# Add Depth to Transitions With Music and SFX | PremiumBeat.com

What is going on, you guys? Zach here from PremiumBeat.com. Today we're going to be talking about utilizing sound cues to take you from one scene to the next. See, that was like a sound cue that took you into this moment.
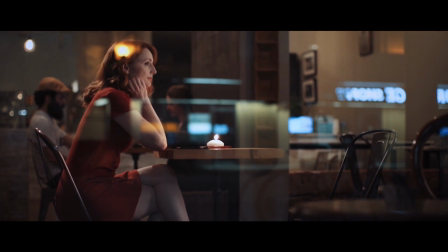So basically I'm going to be talking about more of those and how to utilize them for your film to make scene transitions way cooler for your movie. Now, hard cut audio cues are utilized in short films, feature films, documentary. It's a really good way to enter and exit a scene.
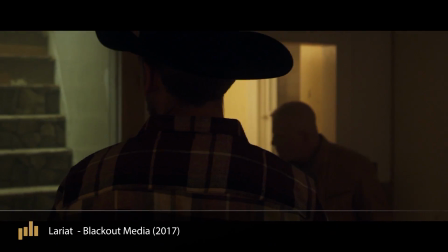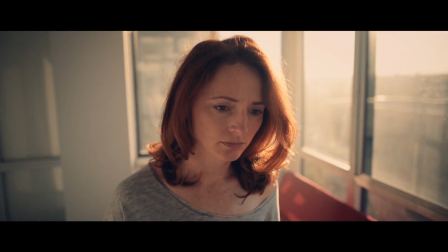So we have this scene here. Girl wakes up in bed and then enters dining room. So we could play it out this way where essentially she wakes up and then just enters. Or we could do a hard cut sound that signifies the gap between the two locations. So using that curtain pull, that makes a fine line between the two locations and acts as a really good transition piece to take us from one place to the other. One of the biggest things that you see in film utilized all the time is cutting on the door.
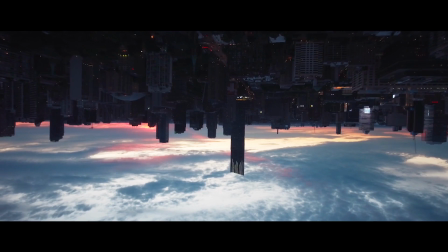So many films just cut on a door transition, whether it's like wide exterior of building, then cut to a door opening. It's a really good way to enter a scene because you're entering a room, you're entering a space, and that is usually done in the script writing stage.
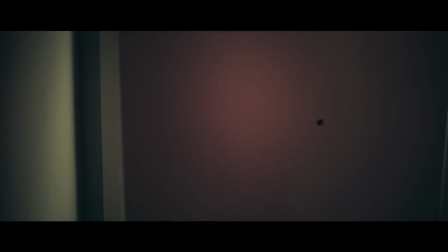So let's say within the script you have character enters room, or interior house, you would start the scene with the character entering the room.
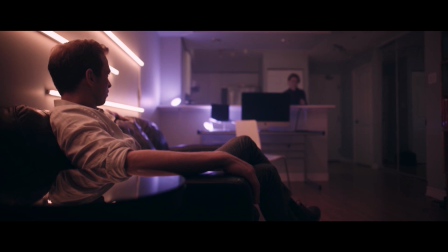It's a really great way to transition into a scene, into that space, and utilizing one of the tools part of the space rather than the character just appearing there. And it doesn't have to be a doorway utilized. You can actually cut into another scene by having a hard cut sound like someone waking up from a nightmare.
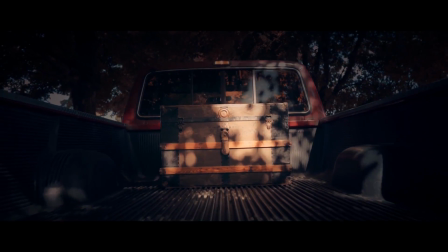And you can see how that is a much better impact than just, let's say, we start with her opening her eyes up quietly.
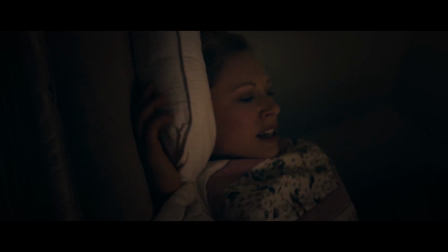You're starting with a bang. You're capturing the audience's emotions right away and getting them into the scene. And the greatest thing about hard cut transitions is it doesn't have to be entering a scene. You can actually do it exiting a scene. So let's say you have a shot of some guy walking up to another guy and then he shoots him with a gun. You can use the gunshot sound to transition you into the next scene, using that bang and then moving us into the next scene like this. So it's always thinking about the edit before you go into your scene. So always keep a conscious mind of going, okay, how am I going to enter the scene and how am I going to exit the scene?
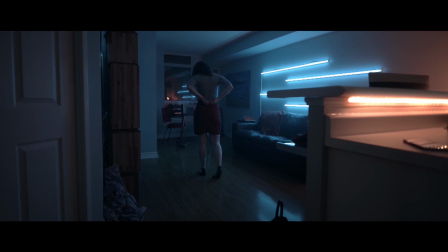How does the scene fit with the other scenes that play around it, and do they flow together well? Because as a film director, that's kind of your job. And as an editor, it really feels good when you have maybe an auditory cue, visual cue, or some sort of swell, something that you can play with to put the two scenes together, because that's essentially what you're doing. You have all these puzzle pieces and you're trying to fit them together,
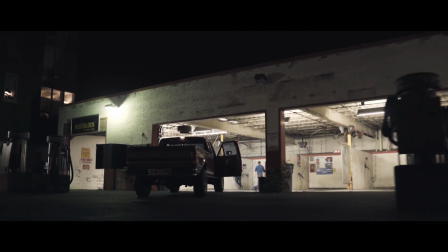but sometimes there isn't enough stuff to work with and the scenes don't flow together, and doing something like a narrative is really difficult. So audio cues are really fun to play with and you can do like so much stuff with it. Whatever you're doing, make sure there's some sort of audio cue or transitional piece that can get you into that scene and complements the scene that plays prior to it.
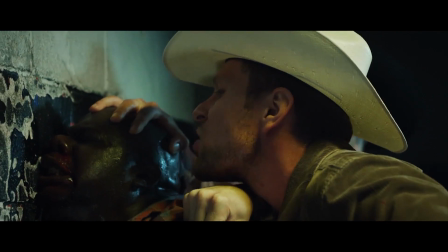That's what they all say, big boy.
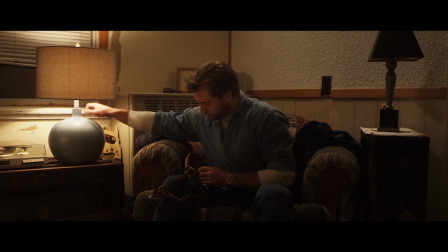Come here, buddy.
Hopefully this tutorial can help you out with your filmmaking. I know I utilize it with every single movie that I work on. If you guys have any ideas, comments, or concerns, please write them in the comment section below. I'd love to answer any questions that you have or just hear some ideas that you have regarding audio cues. Thank you so much for watching this. I loved making this tutorial. This is something that I'm really passionate about, and I hope that you guys can utilize this to your films as well, because it is super duper effective. If you like this tutorial and want to check out more, subscribe to PremiumBeat. There is some really, really great content on there by some really incredible creators. Thank you so much for watching.